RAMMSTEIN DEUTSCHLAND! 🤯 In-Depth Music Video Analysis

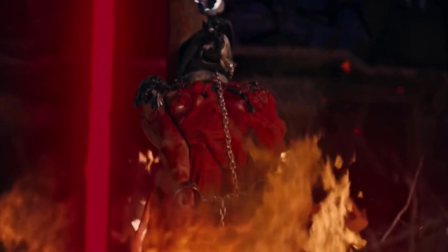Die Hexenverfolgung and die Hexenverbrennungen, the witch hunts and the witch burnings.
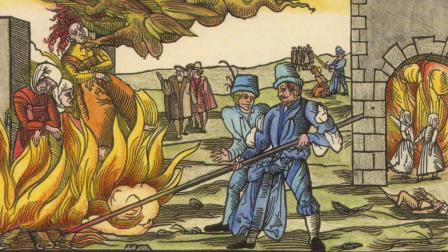They took place in medieval and during late medieval times, especially between 1550 and 1650 AD.
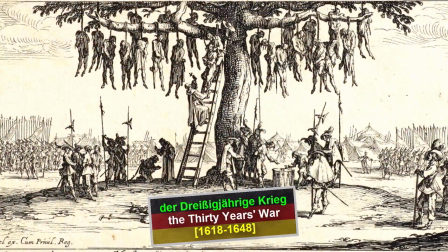A particularly long and famous war took place during this time period as well.
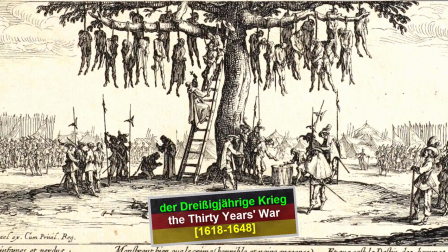I'm talking about the 30 Years' War, der Dreißigjährige Krieg.
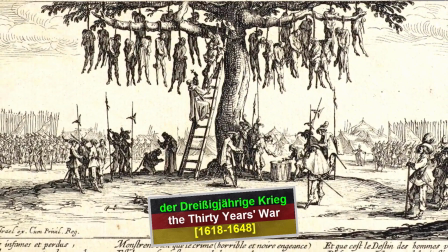It lasted from 1618 to 1648, and it's roughly about Catholics fighting Protestants.
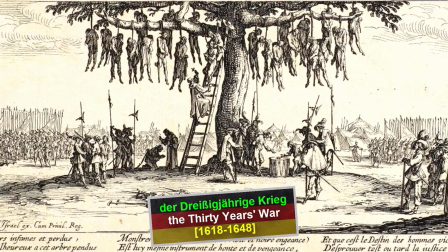So once again we have a religious background, a religious theme here.
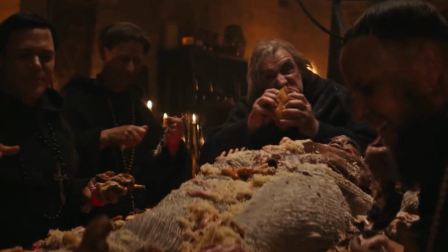This reference becomes even more obvious when the band, now dressed as monks, have a little feast and, well,
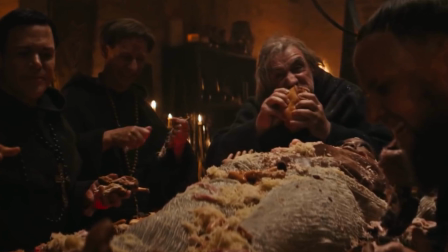basically celebrate their victory over the seemingly evil witch and witchery by eating Sauerkraut, or as you might call it,
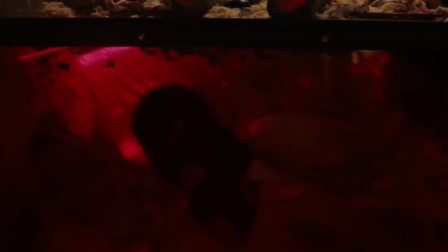Sauerkraut. The more present-day-ish or futuristic red fetish box underneath the table might indicate some recent criticism about certain priests and people in the Catholic and other Christian churches regarding them seeming very ordinary on the surface,
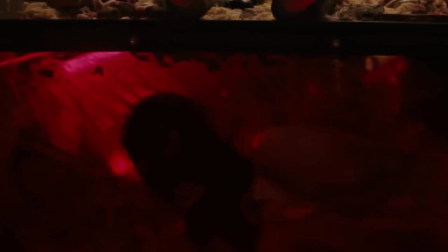but some of them having problems with, well, how should I put it,
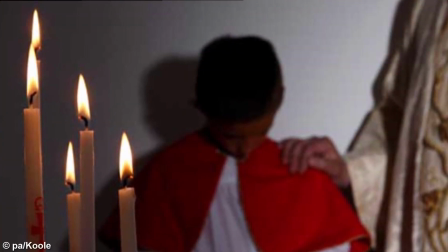having problems controlling their sexual desires up to the point of sexual harassments in church-driven institutions,
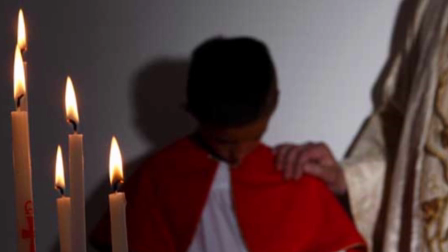for children, and even up to some rape cases. Could also be about something completely else though.
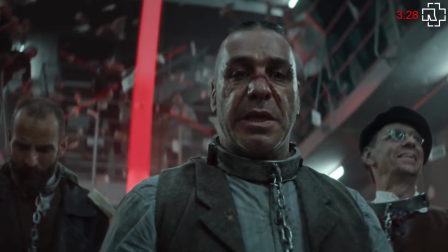Anyway, the prison scene refers to another time period in Germany's comparably recent history,
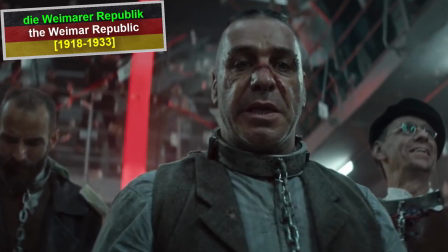naming the Weimar Republic, die Weimarer Republik, which lasted from 1918 to 1933.
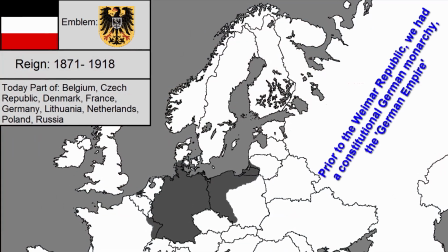Especially in the 20s, the early 20s, die Hyperinflation, the hyperinflation,
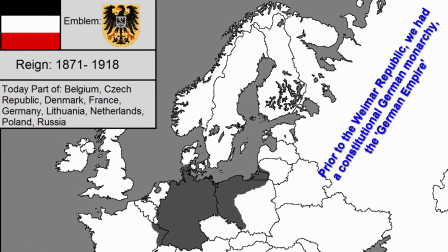led to many Germans becoming poor, which also resulted in increased riots and insecurity.
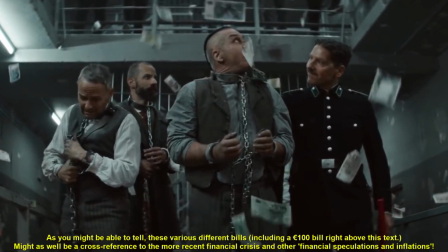People neither could trust in the economy, their finances or savings anymore. The money was worth pretty much nothing.
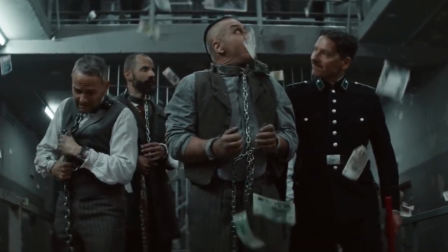That's also why the inmates throw bills around.
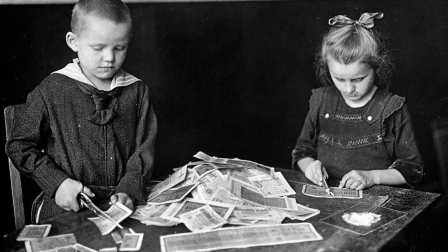This hefty Wirtschaftskrise, the economic crisis, also led to the end of the Weimar Republic later on.
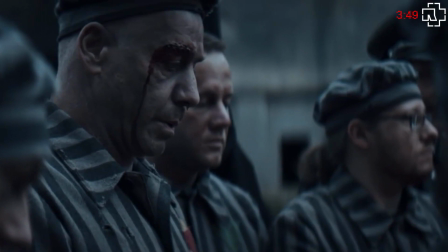Now to the most divisive and debated scenes in the whole entire 9 minutes and 22 seconds, the Third Reich and KZ scenes.
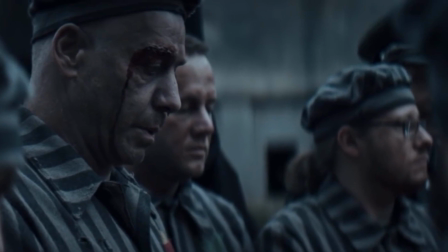There is a lot that could be said about these scenes and this one in particular.
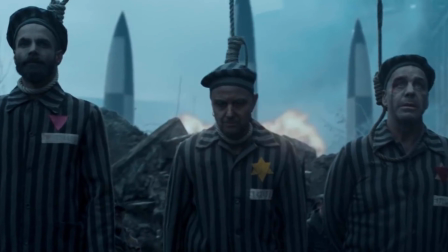For instance, the rockets you see in the background refer to Hitler's so-called V2 rocket, V2.
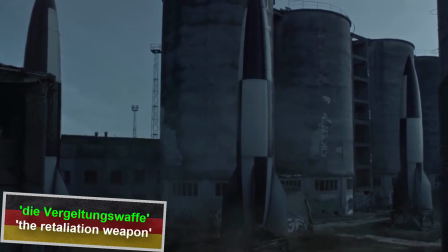The V in that term stands for die Vergeltungswaffe, the revenge weapon, a term coined by the propaganda minister Joseph Goebbels.
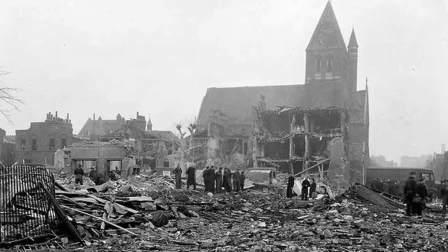The around 3,200 rockets the Nazi regime launched attacked several cities, including London, which got attacked with about
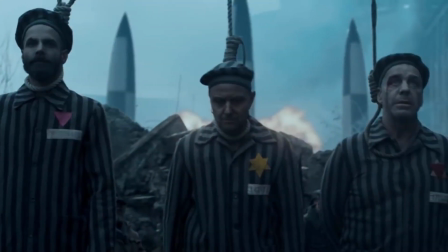1,358 V2 rockets alone. In the foreground, we see the execution of 4 Jewish men by hanging.
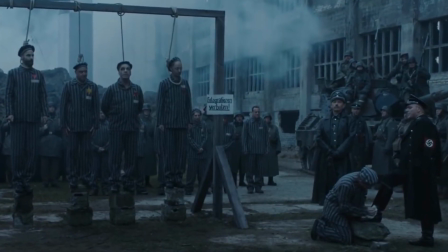Another inmate is cleaning the shoes of the Nazi general standing next to the gallows.
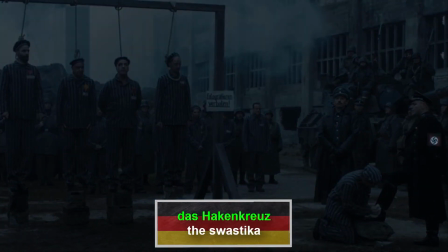We can clearly see das Hakenkreuz, literally translated the hook cross, meaning the swastika, and also die Judensterne, the yellow stars. Talking about the English term, which includes a color.
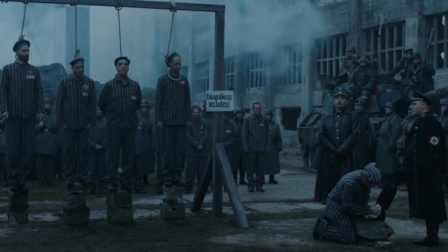As we can see, the guys have to wear different stars, which express different things.
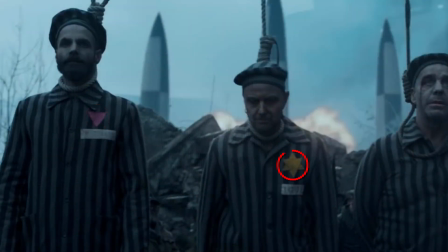Oliver's pinkish star means he is gay. Paul's star is the common yellow star we all know from history books.
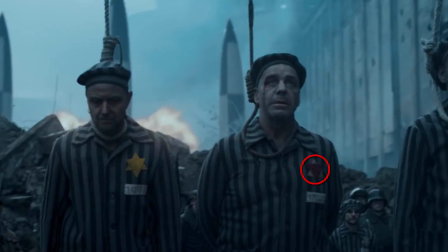Till's red and yellow star means he is a political Jewish inmate.
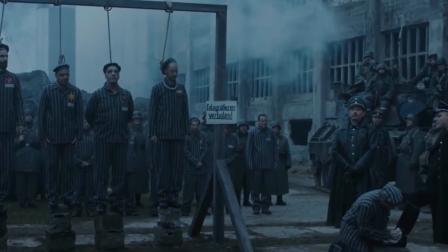The sign to his right says Fotografieren verboten, which translates to no photos, taking photos is prohibited.
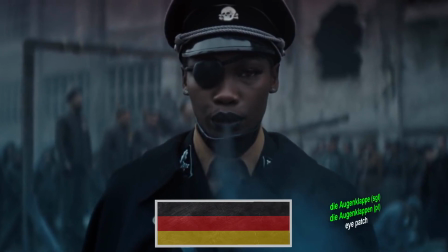Interestingly enough, we see the Germania with die Augenklappe, the eye patch.
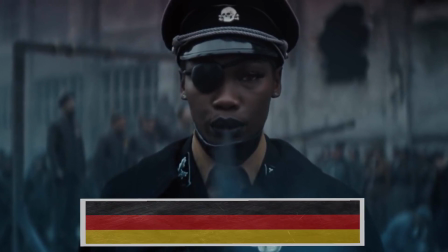This surely was done on purpose, because this refers to the still current German expression auf dem linken or auf dem rechten Auge blind sein,
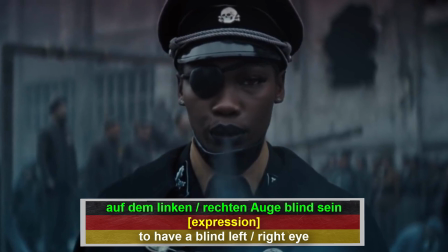to have a blind left, respectively a blind right eye, which is a common criticism brought forward by some people here and there.